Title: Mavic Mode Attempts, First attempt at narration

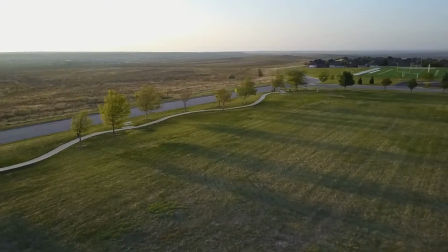750s
It's kind of interesting the way this all lined up, but
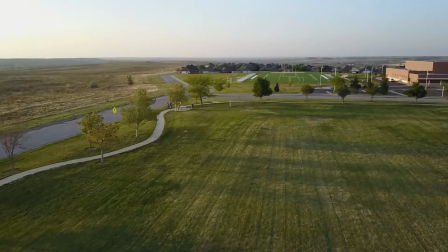754s
I was telling Pam as I was coming in, I thought, oh, this is like coming in on a jumbo jet or something.
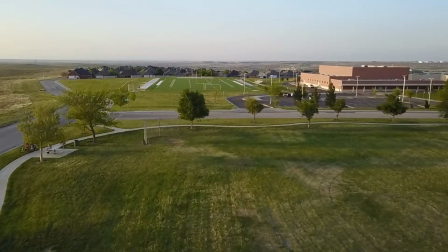759s
I'm going to try to land it right between these goalposts. So again, light's much better, very clear.
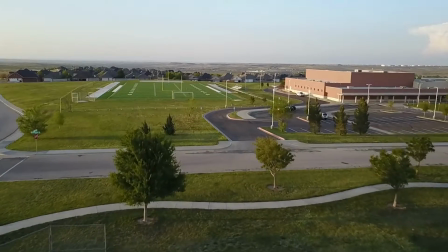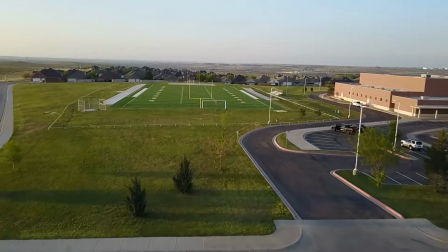772s
I messed up right there. I was trying to stay forward. I ended up having to slow down and yaw to the right to get squared on these goalposts.
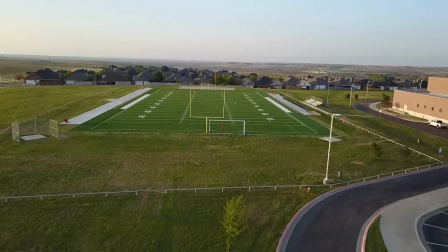780s
So here I come. We're both on the bench now on the left.
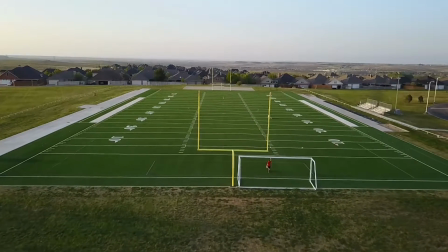786s
I'm coming, dropping altitude, dropping altitude, and I'm wanting two straight, and that pole's getting awfully close.
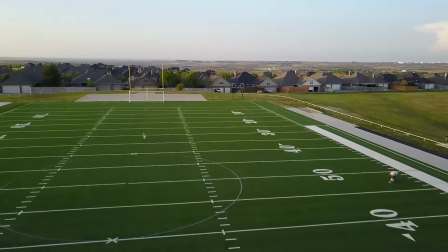796s
There is quite a bit of a dramatic effect when you get close like that. So again, these kids aren't even paying attention.
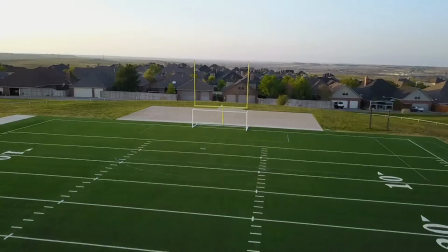802s
This kid decided he would pay a little attention. Just nice, smooth dropping while I'm turning.
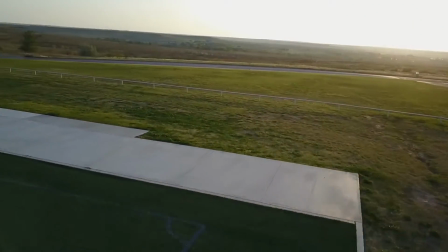810s
I like that effect. The real sweet spot is that 10 to 30 feet off the ground.
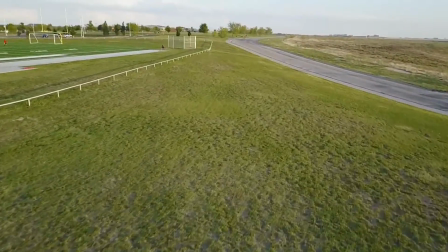818s
It is impressive. Coming back at ourselves. There I am on the field.
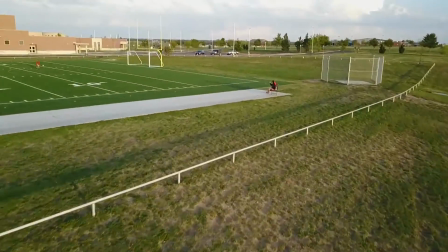824s
Here's Pam on the bench. No, we're both on the bench. Sorry, that's not me.
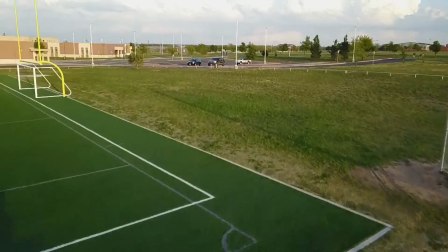829s
Both on the bench.
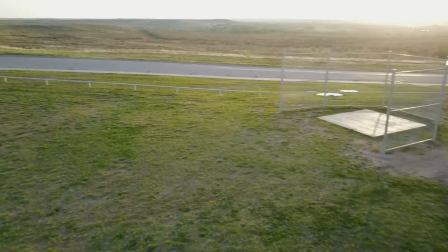834s
Off the sticks. Back up. Decided to land.
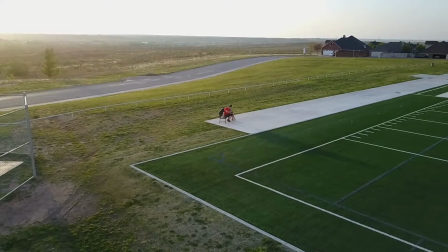843s
It was getting really kind of chilly, so
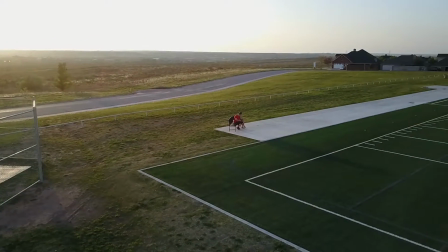849s
maybe I try a mode first. Maybe that was what it was. Anyway, we're losing the sun quickly.
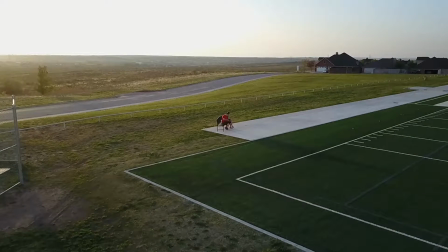856s
You see the shadow in front of us on the field of the bench.
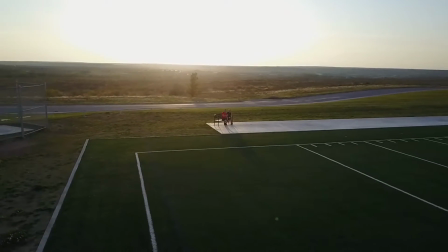864s
Oh, I think I tried the mode one more time. So here's a bit of the mode.
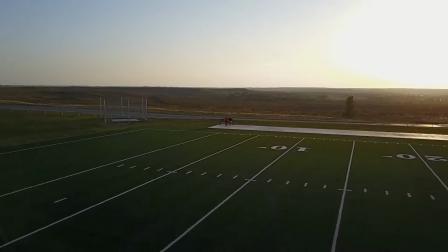871s
I think I messed up something though. But that's kind of cool. Going way backwards with the camera on you keeps you focused.
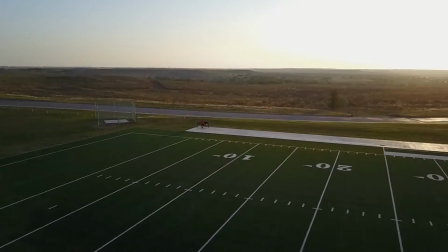879s
Did something incorrectly, I guess.
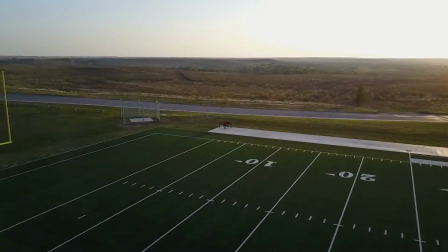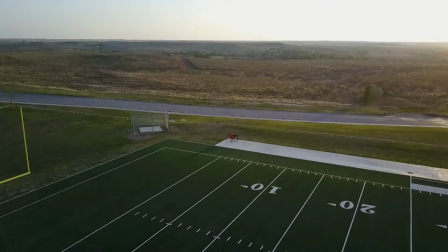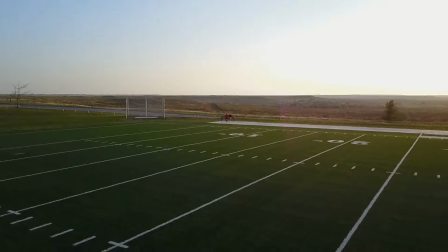894s
Back down. Just messing with controls. No modes here, I don't think.
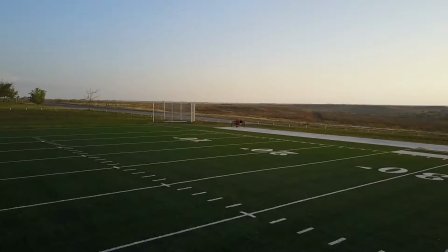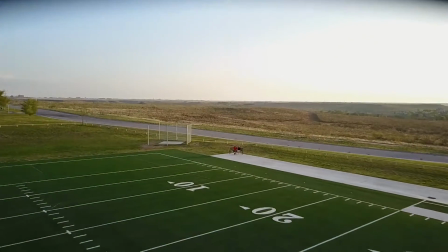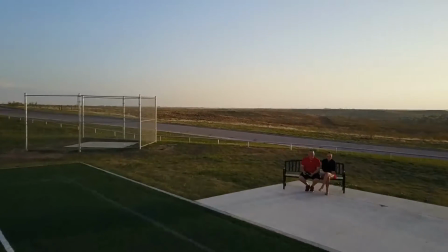909s
It's not sport mode or anything. It's just messing around. Storms are getting close.
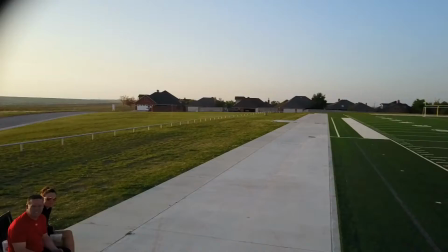917s
Wind's getting up for sure.
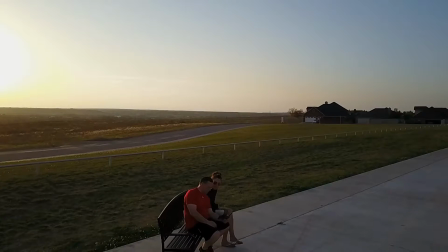923s
I was telling Pam I'm going to try to land right on this
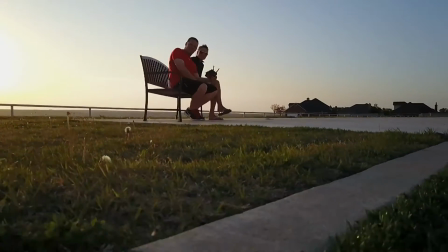931s
line in the turf or something. I can't remember what I was going to do. Right the corner. That's it. Ball game. So, hope y'all enjoyed it.